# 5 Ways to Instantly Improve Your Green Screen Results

Green screen can be difficult to execute, but with a few insider tips, you'll have an easier time getting the results you want.
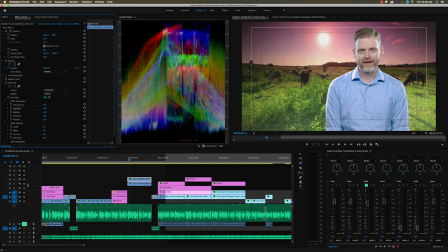0:06 These 5 tips will help you achieve a believable key that will keep your viewer in the story, instead of becoming a distraction. Without further ado, here are your 5 tips to a better key. This might seem like a no-brainer to some, but the color of your subject's clothing make a big difference in whether or not you're able to pull a good key.
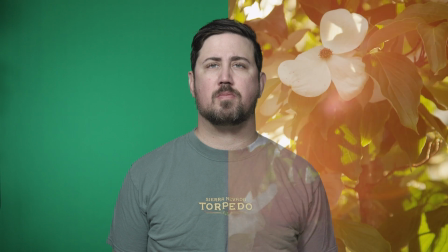0:27 If you're shooting on a green screen, avoid green of any shade. The same is true of blue clothing if you're using a blue screen.
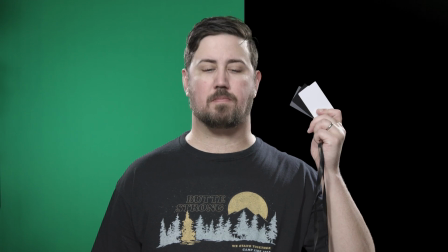0:33 The bigger contrast between the screen and the subject, the better. So plan your wardrobe accordingly. Even if your subject isn't wearing green, their costuming choices might still give you trouble.
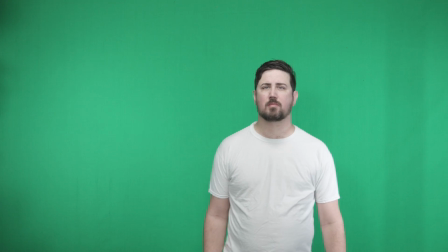0:44 Light reflecting off the screen shows up more on lighter colored clothing, creating a green spill that is difficult to remove in post-production.
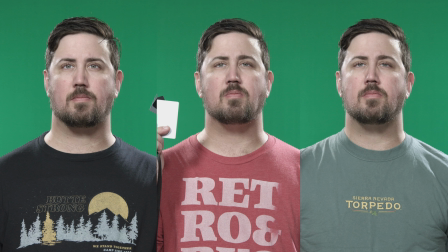0:51 As you're getting set up for your green screen shoot, test different wardrobes against your green screen before you get into full production.
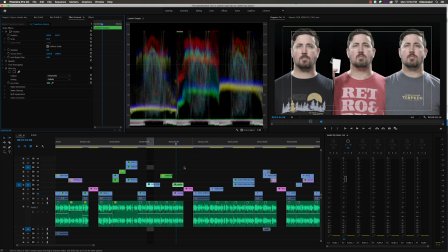0:57 Take these tests back to your edit system before your main shoot to see if it conflicts with getting the best key. Like choosing the right color of your subject's clothing, maintaining proper distance between your subject from the screen can prevent green spill from interfering with your key.
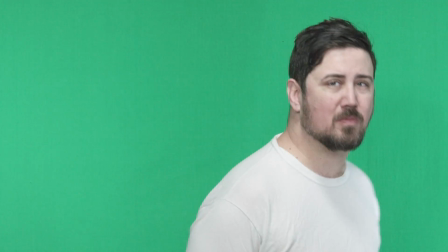1:15 The closer your subject is to your green screen,
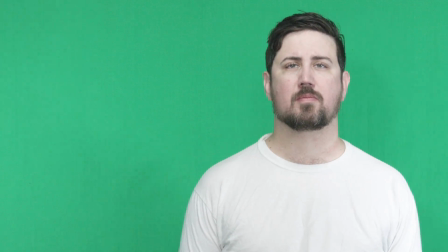1:17 the more likely you are to have a reflection of green fall onto the subject, in essence, tinting their edges with green.
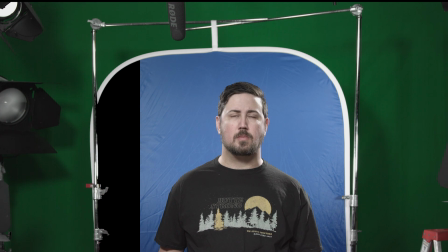1:24 This will make the key harder to pull. You'll find that the size of your green screen will determine the maximum possible distance between the subject and the screen.
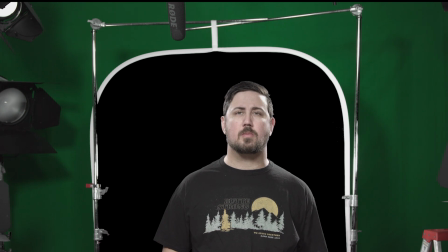1:33 See how far you can get your subject from the screen before the edges of the screen are in the usable frame. This will also partly depend on how much your subject needs to move during their performance.
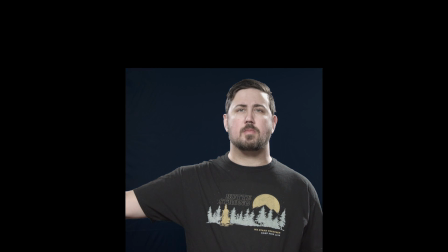1:42 You can always crop out any area that doesn't have green screen in the background, as long as your subject stays in front of the screen. If your green screen is lit unevenly, it will create variations in the color you are trying to key.
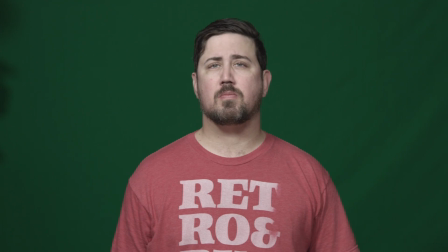1:57 The more shades of green that are needed to be removed,
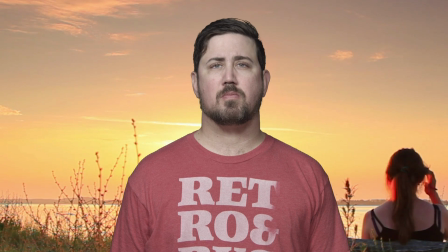2:00 the harder it will be to pull the key without affecting the skin tone of your subject and the overall quality of the composite. An easy way to visualize if your lighting is even is to turn on your camera's zebra stripes overlay.
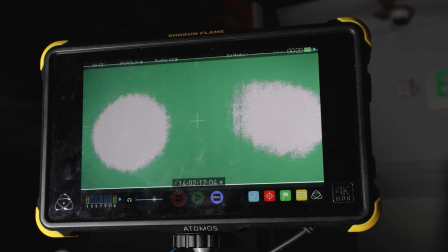2:12 The zebras will show you hot spots, allowing you to adjust your lighting until your screen is evenly lit. I can't emphasize enough how important it is to get your lighting right during production. Taking the time during the shoot will lead to much less time spent in the edit suite. To maintain the illusion created by your green screen composite, you'll want the lighting on your subject to match the lighting in the background plate as closely as possible.
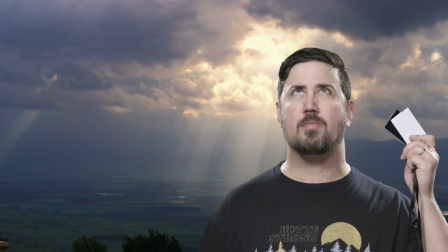2:38 If the scene you're placing your keyed subject into uses dramatic lighting, but your subject is lit in a more flat style, it will be distracting to your audience.
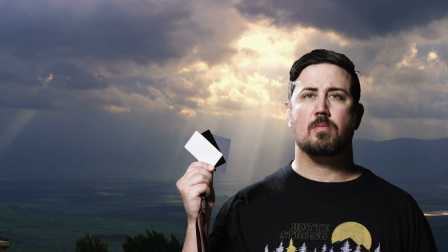2:46 On the other hand, if you light your subject in the same style as the background plate, they will blend better. As you plan your shot, determine where your subject will be in the scene and think about where the light sources are. Make sure to carry those elements into the lighting of your subject. This will make your subject look like they belong in the scene. The rim light is important for all video production, but it's the secret sauce when it comes to keys.
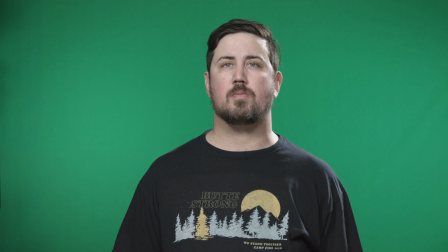3:12 A good rim light will eliminate spill from your green screen, give your keyed subject more contour,
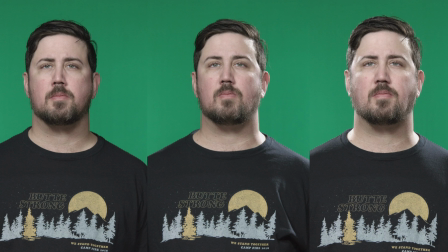3:16 and just like in any kind of video production, it's the light that tells your audience they're watching a professional video. If you apply these 5 tips to your next key, not only will your key be easier to achieve, but your subject will look like they belong in the scene you are placing them in. The result will be a more believable key that helps tell your story. Thanks for watching.